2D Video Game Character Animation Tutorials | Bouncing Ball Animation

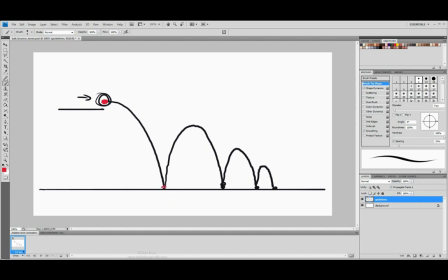The second major keyframe is going to be right here, where the contact point is. And then we'll actually follow the arc up. And when you get to the very top of the arc, this point right here is going to be another keyframe. Going back down, we'll have another keyframe where the contact is.
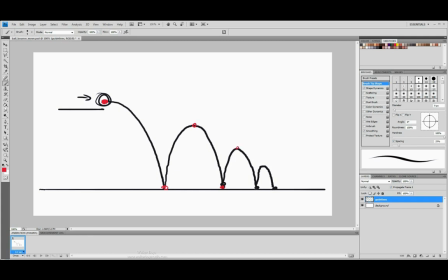And then again, up at the rise here. Back down, rise here, back down. So we have, in terms of keyframes, we've got 1, 2, 3, 4, 5, 6, 7, 8. Now if the ball was to hit here, more than likely it's not going to just hit here and stop, but it may actually roll. So you may have a motion from here to here as it rolls across.
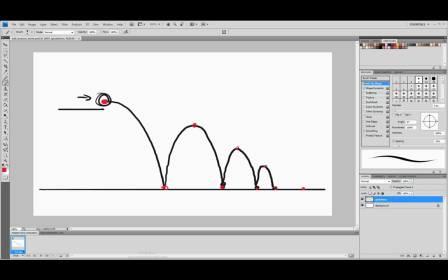Alright, so looking at the keyframes themselves, if we were to just go in there and actually just draw the shape of the ball going through, let's go ahead and sketch out the shapes that we would assume the ball would look like. Actually, we'll go ahead and stick with the red here.
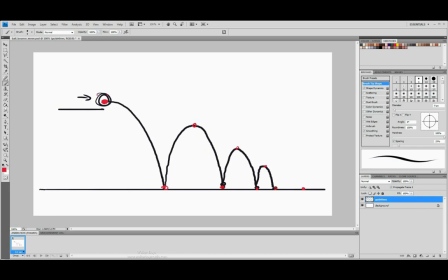So sketching out this one, if I was to actually go in here and say, well, I want my basic shape of my circle to be right here, and then I'm going to follow it down. Now this shape, again, this kind of shape for this one, if we did a kind of more like an oval type shape like this,
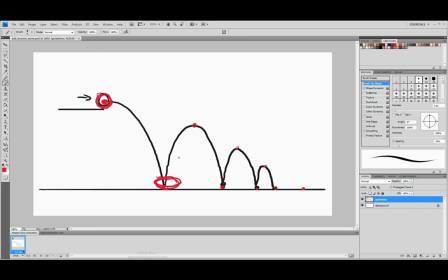this would be better compared to a solid shape. It would be more like this. So if you had one like this, we'll use black here so we can see it. If you had one like this, when the ball comes down and it hits, it's just going to feel like it actually doesn't interact with the ground.
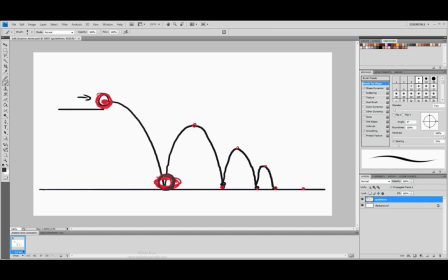It's going to feel like it's just so solid that it just hits it. I would actually expect a shape like this. You would expect the arch, when it comes down and hits, you'd expect it to kind of hit here, a very minimal bounce, maybe even smaller than this for the arch, and then hits again and just rolls.
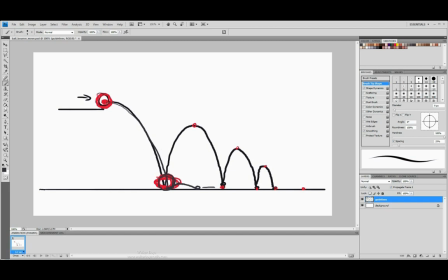And this would be a very believable animation curve for it, for not having any squash or anything into it from here. So we'll actually say it's going to come down, it's going to squash out from here. Let's go ahead and sketch back over this.
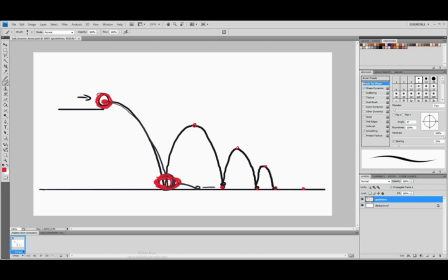Now once it hits, it's going to go with enough force to actually raise the ball back up into this area. Now it's going to hit its peak right here. So once it hits the peak, we're actually just going to sketch a little circle right here. There we go. So we've gone down, we've squashed, we've gone back up, we've hit a peak.
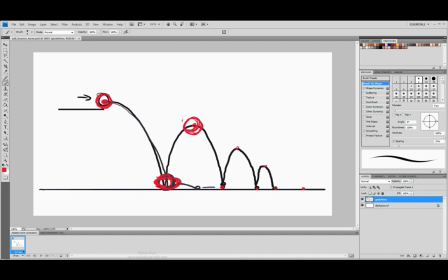So for this moment, we're actually kind of going into like there's been force and gravity, both are hitting the equal point where it's actually just kind of floating here for a moment. And then again, we're coming back down and hitting. Now the distance, the height right here to this point compared to this point,
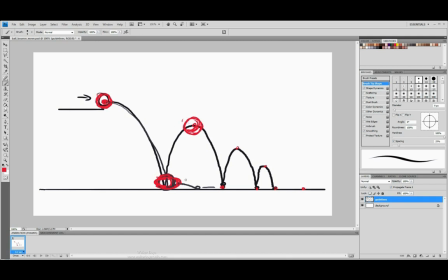it's a little bit lower, but we can still do about the same amount of a squash on this one. So we'll go ahead and sketch out a little bit more of a squash right here. There we go. And once it squashes, again, it's going to be going up, not at the same speed, so it's not going to go up to the same height.
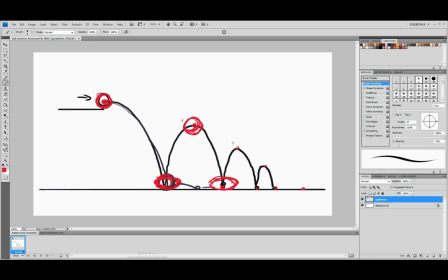But still, once we get up to the height of this one, we'll just draw another circle out. Alright, so once we have a circle sketched out here, so we've got a bounce going up, going down, going up.
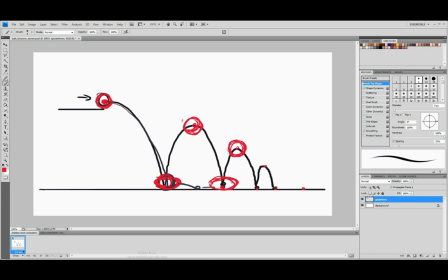Again, this one, instead of actually doing it as much as this one is, we don't want to really take it that far. We're just going to take it a little bit less. So we'll do something similar to this right here. There we go. So it's got just a slight oval shape to it.
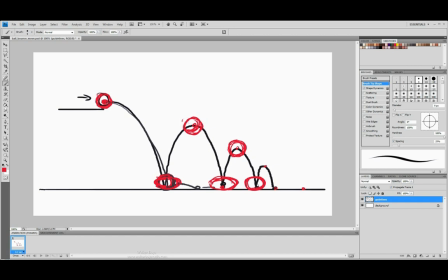It's just pressing down a little bit. And then once it goes from here, again, we're going to have the shape go back up. So we'll have another circle point going to there. And then you can end it with like just a little bit of a squash to it.
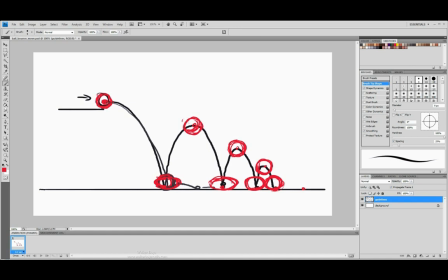Don't squash it down like this amount or any more than this amount. So we'll go from here, and then the final one, if you want, we can actually roll it off to the side right here. Alright, so basically we have our simple keyframe motion.
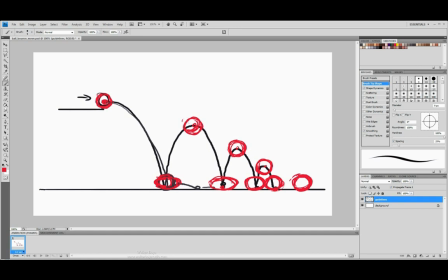We've got all these motions set up for us.